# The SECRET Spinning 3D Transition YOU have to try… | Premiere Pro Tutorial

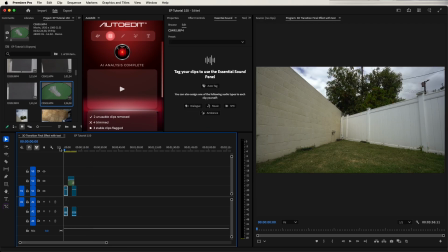I'm now gonna drag the spinning shot of the shoe right after. Make sure your shoe does at least one clean full rotation.
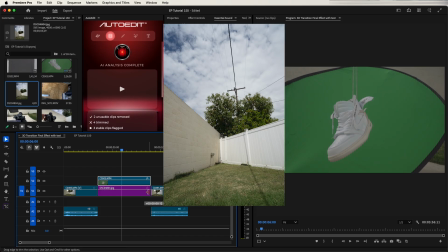Then import your background photo and drag it below your spinning shoe layer. Right after that, you can cut to the shot of you catching your object.
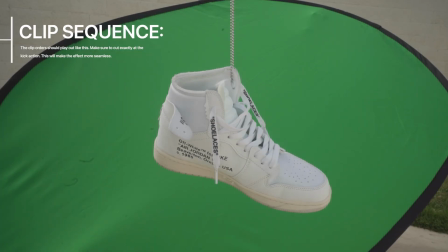The goal is to make it feel seamless, like you kind of like kick it in the air and then it comes back down and lands on your foot.
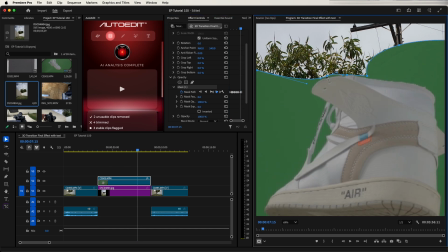Now draw a very simple mask around your shoe layer, and you may have to do some minor path keyframing to cut out the string that's like holding your object.
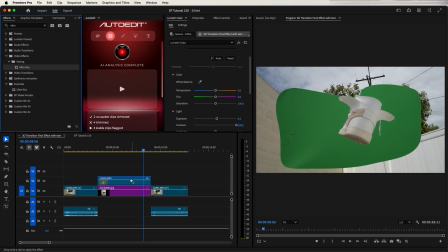Now go to effects and search for the ultra key effect, drag and drop onto your shoe layer and key out the green screen. Now your spinning shoe should be transparent over your background.
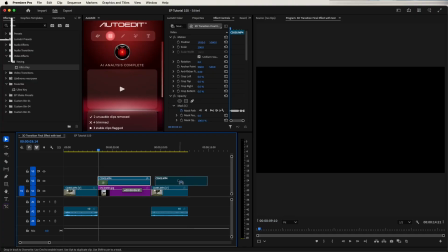Depending on how fast or slow you spun your object, you might want to duplicate your spinning layer one or two more times to lengthen the clip,
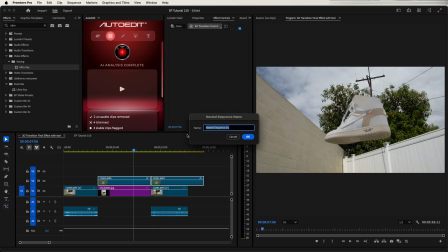then select all of them, right click, and nest them together into one layer. Now it's time to speed ramp this effect. Right click the FX panel on your nested shoe clip and select time ramping and then speed. This line on your layer now controls the speed based on timestamps.
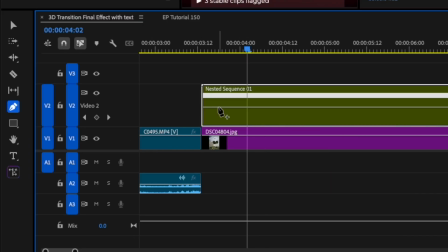Use the pen tool to select two points on your spinning shoe clip, and you can now drag up on the line in between these two markers to speed the clip up or slow it down for just that part of the clip.
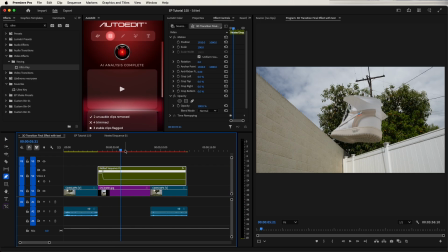I recommend starting the clip fast so that the shoe spins in really fast and then slows down and then speeds up again.
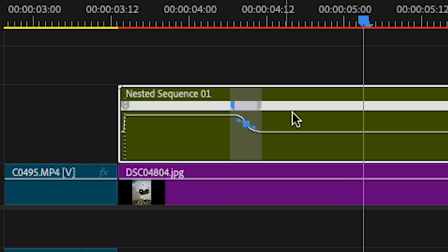You can smooth the speed by selecting one speed marker, splitting the marker, and then dragging down on the anchor point to create a more Bezier type speed ramp. And boom, just like that, 101 course on speed ramping right there. Y'all should really pay me. No, we got the video editing preset packs, the camera shake packs at 11%.net, and the AI auto edit plugin if you want to support us.
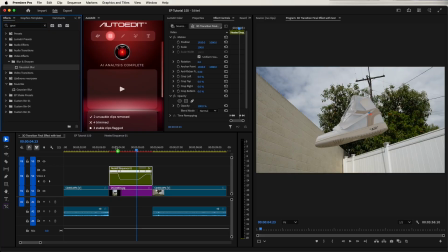Much appreciated. Also, go add a Gaussian blur to your background photo so that it becomes more blurry and out of focus. And then we have like a cool depth of field effect. Here, you may also want to set keyframes and animate the position of your spinning shoe layer or your spinning object layer. Whatever you want it to do, like pop up, slide down, or do a certain direction motion,
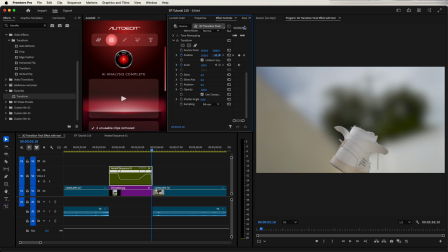it really all depends on the item and like whichever movement that you shot and you like pretended to throw it. So if you throw it to the right, then make sure you animate your object coming in from the right. Or if you threw it up, then make sure you animate your object, the position of the object coming up.
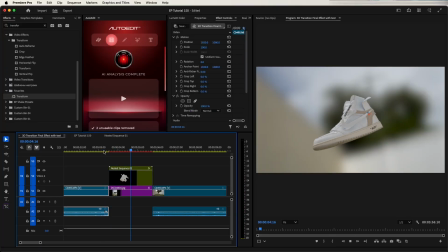So just very, very dependent on what you shot. I just animated the position of my shoe to start at the bottom and then just slowly move to the center of the frame. You can do so with simple keyframes. Also, before we move on, you also need to animate the background photo to make it look like your object is flying upward. So make sure you start the photo at the very same shot as your original clip,
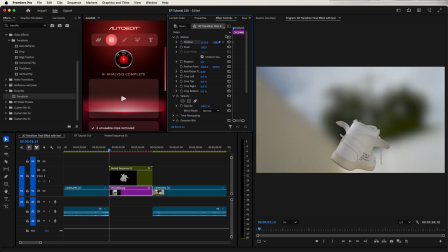then click the keyframe position at the very beginning of the clip, then go to the middle of the background image,
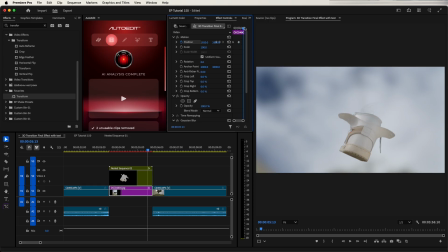drag it to the top, and then go to the end of your clip and then drag it back down. Right click these keyframes and click Bezier, so that way we have that animation applied to your background photo. Now it's time to spice this all up by adding the camera shakes.
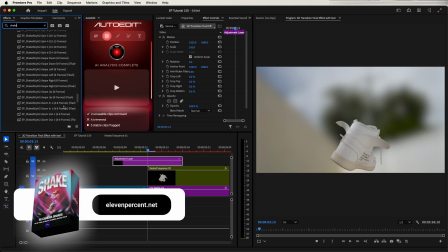You can do this the standard way by making your own camera shakes with the transform effect, but I'm lazy today and I'm just gonna use the AutoEdit plugin.
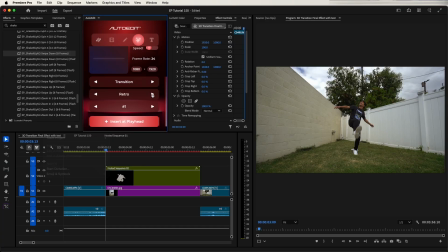Bring your playhead in between the first cut, go to the manual visual effects tab and select transition, pick a cool camera shake that you like and then just hit add at playhead and boom, instant camera shakes that shake up and down with the motion of the video. We have like a cool camera shake motion in between our cuts. Looks really nice now.
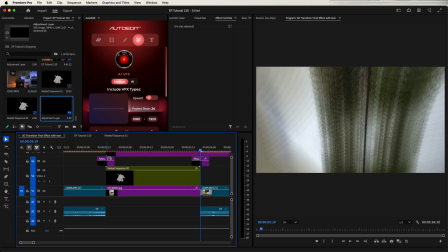And now to really finish everything up, just to put the bow on top, we're gonna create an adjustment layer and you're gonna search for three effects and apply them in this exact order.
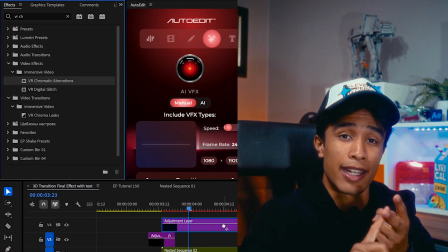First, lens distortion, then VR chromatic aberration, and then finally another Gaussian blur effect.
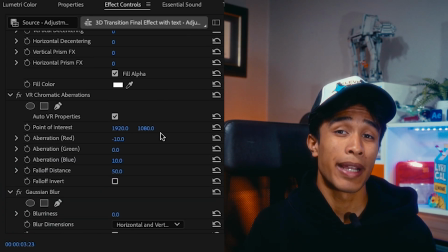Set the lens distortion curvature up to negative 16, set the chromatic falloff distance to 80, and Gaussian blur to 45.
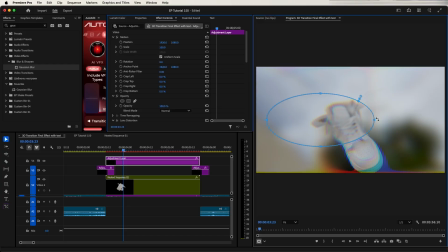Finally, select an ellipse circle mask only for the Gaussian blur effect, only for the Gaussian blur effect. Make sure it's not under the opacity, and then bring up the feather on that Gaussian blur mask. And just like that, guys, that's how you create an insane 3D transition effect without any 3D software, completely practical.
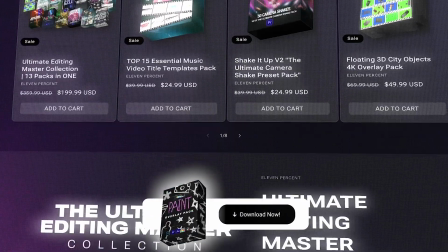Hope you found something useful today. If you wanna try any of the camera shakes or use the AI AutoEdit plugin that we use in this video, I've linked to everything down below.
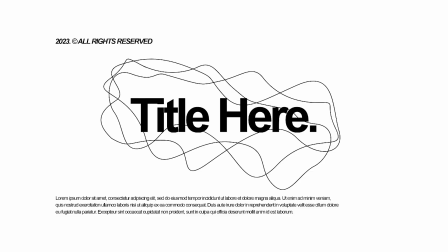If you have any questions, comments, or concerns, please be sure to leave a comment down below. I'd love to hear what you guys have to say. And also, if you wanna learn how to create this animated road sign effect inside of After Effects, you can check out this video linked right here.